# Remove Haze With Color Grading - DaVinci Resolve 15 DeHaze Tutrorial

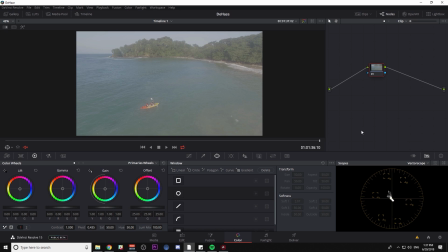[0:04]
Hey guys, Casey Ferris here. Thanks for checking out another video here on YouTube. Today we're talking about dehazing a shot. This is something I've gotten quite a bit of questions about. You go on some awesome trip, you get a bunch of shots. Usually it's aerial footage or footage like from a high place or footage from like a regular camera from like a high lookout or something like that.
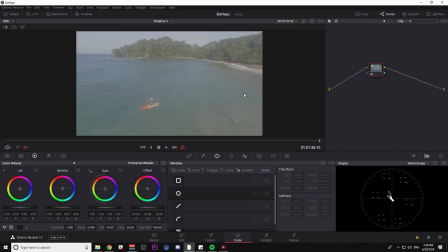[0:24]
And it comes out hazy. And you're hoping that if you do a basic correction or you put a LUT on it, that it will get rid of the haze. But let's just load a LUT on this. It doesn't really get a whole lot better because LUTs aren't usually designed for a hazy shot.
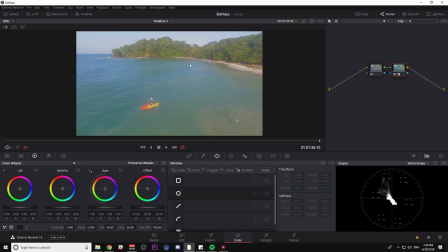[0:40]
They're designed for a perfect situation. So how do we fix this? Make it look a little bit nicer, get rid of some of this kind of muddy haze. The solution's actually pretty easy. So I'm gonna label this LUT, and in my first node, I'm gonna call it DeHaze.
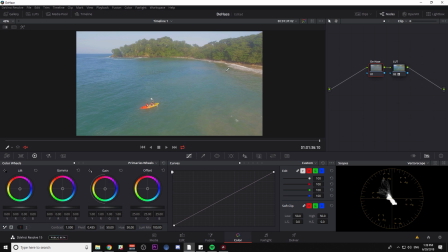[0:56]
Pretty much the power here is in the custom curves. You're gonna wanna add a subtle contrast curve to kind of get rid of that haze. So what I'm gonna do is just make a basic S-curve, and you can see things are already getting better. But you don't wanna just make any S-curve and call it good. You want to adjust it for your exact shot.
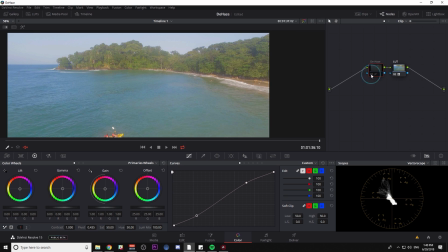[1:14]
So even though I have this curve on there and it does make it a little better, it could still be better still.
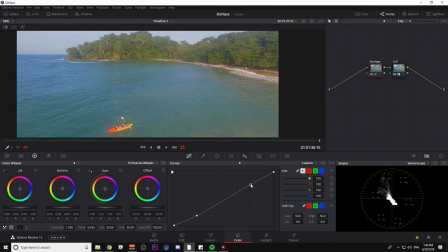[1:20]
I'm gonna take this top dot and move it around, and I'm pretty much just moving it around, looking at the image and seeing what looks best.
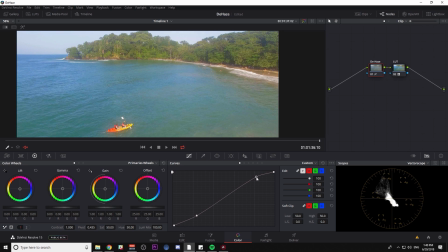[1:26]
Moving it up and down the line to see if punching higher highlights or lower parts of the image work better. And the higher parts seem to work nice. Maybe I'll make another one in the middle and adjust that, adjust the way my shadows are.
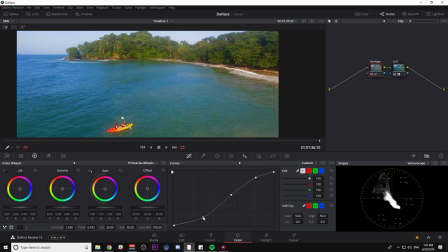[1:42]
I can push my shadows down quite a bit because I'm not actually darkening the whole shot because I'm not grabbing this part right here.
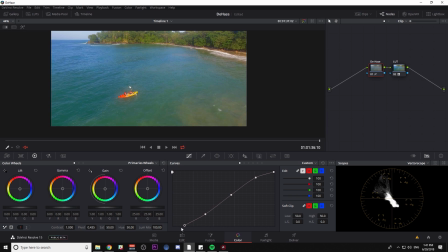[1:51]
This would start to really darken it. We don't want to go too nuts right there, but we can push it quite a bit.
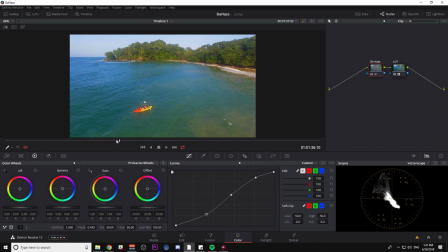[1:57]
So now that that's kind of pushed down, you see a lot of that haze is gone. Now this might be too punchy. If it is, we can just kind of dial it back a little bit, but I do like it. One thing that you'll run into if you add a massive curve like this is that things are gonna look oversaturated.
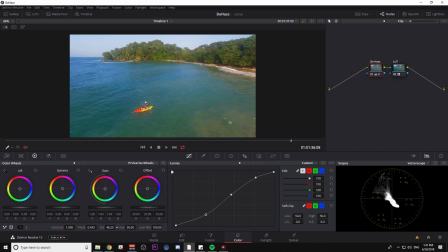[2:13]
So you can bring down the saturation a little bit. And what I'm doing is looking at the shot as a whole. I'm looking at most of the trees here, making sure those aren't oversaturated. And those look pretty good. This boat is a little bit crazy and we'll have to deal with that in a second. But that has taken a lot of the haze out.
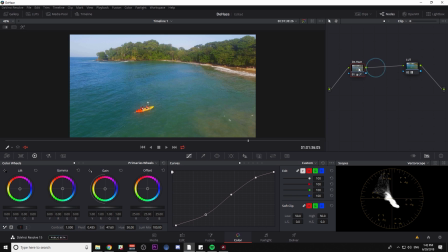[2:29]
Let's look before and here's after. Now, in between that S curve and the LUT, I'm gonna make another node.
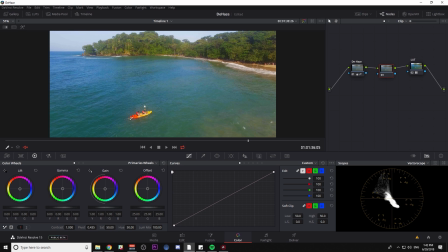[2:36]
And I'm gonna adjust this boat right here.
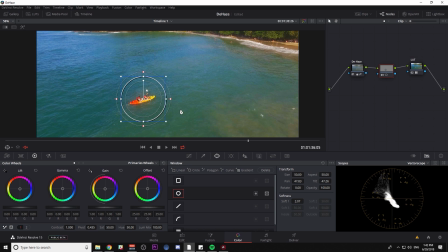[2:40]
First thing I'm gonna do is select it with the window and I'll track it just so we're limiting what we're doing. And I can qualify it. And I'm gonna go to my qualifier and just key that bright orange color.
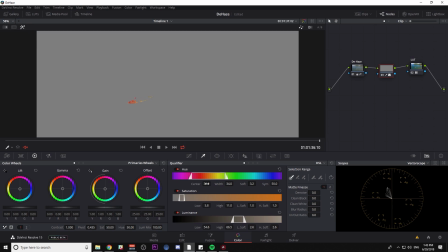[2:53]
Go to my highlight mode and boost up the width a little bit. Probably gonna want everything around that, especially stuff that's more saturated. Just the luminance until we have that whole kayak selected. I'll clean the black a little bit, clean the white a little bit. Now we can switch back and we're pretty much just adjusting our boat.
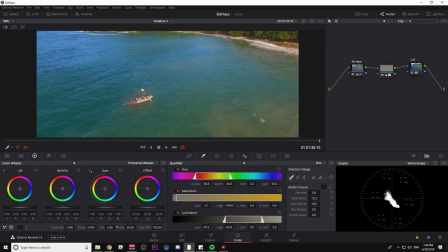[3:13]
So I can bring the saturation all the way down. That's gonna take things down quite a bit. I'm gonna also soften the low luminance and the low saturation so that we don't have those fringes there.
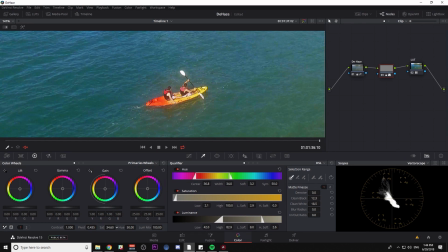[3:24]
I'm gonna reset my saturation and then bring that down to a tasteful level, somewhere like that.
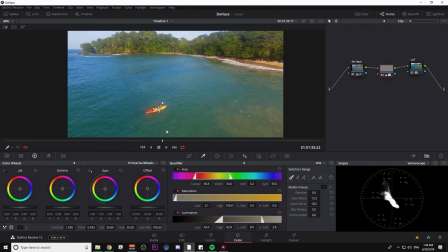[3:31]
Now we have our nice tasteful shot without our colors going crazy. A little bit more balanced.
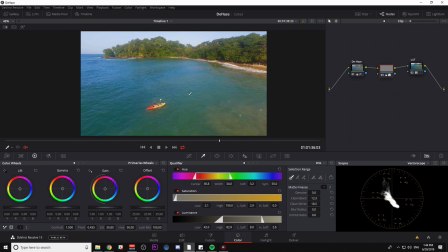[3:37]
Another thing you can do to kind of add a little bit more punch and depth is I'll add another serial node and I'm gonna grab a gradient window and just put it on the bottom like this. Anytime you have a landscape kind of stretching out into the distance, this is a nice trick.
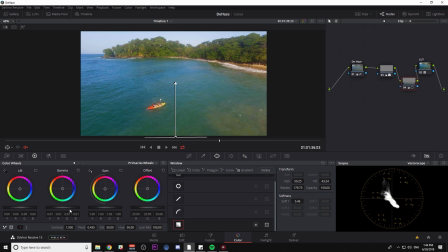[3:53]
And I'm just gonna bring my gamma down just a touch in the foreground. Then we're kind of enhancing that depth without adding a bunch of haze into the shot. So there you go. Here's without that, here's with it. Might also desaturate that just a little. So let's take a look at all of it.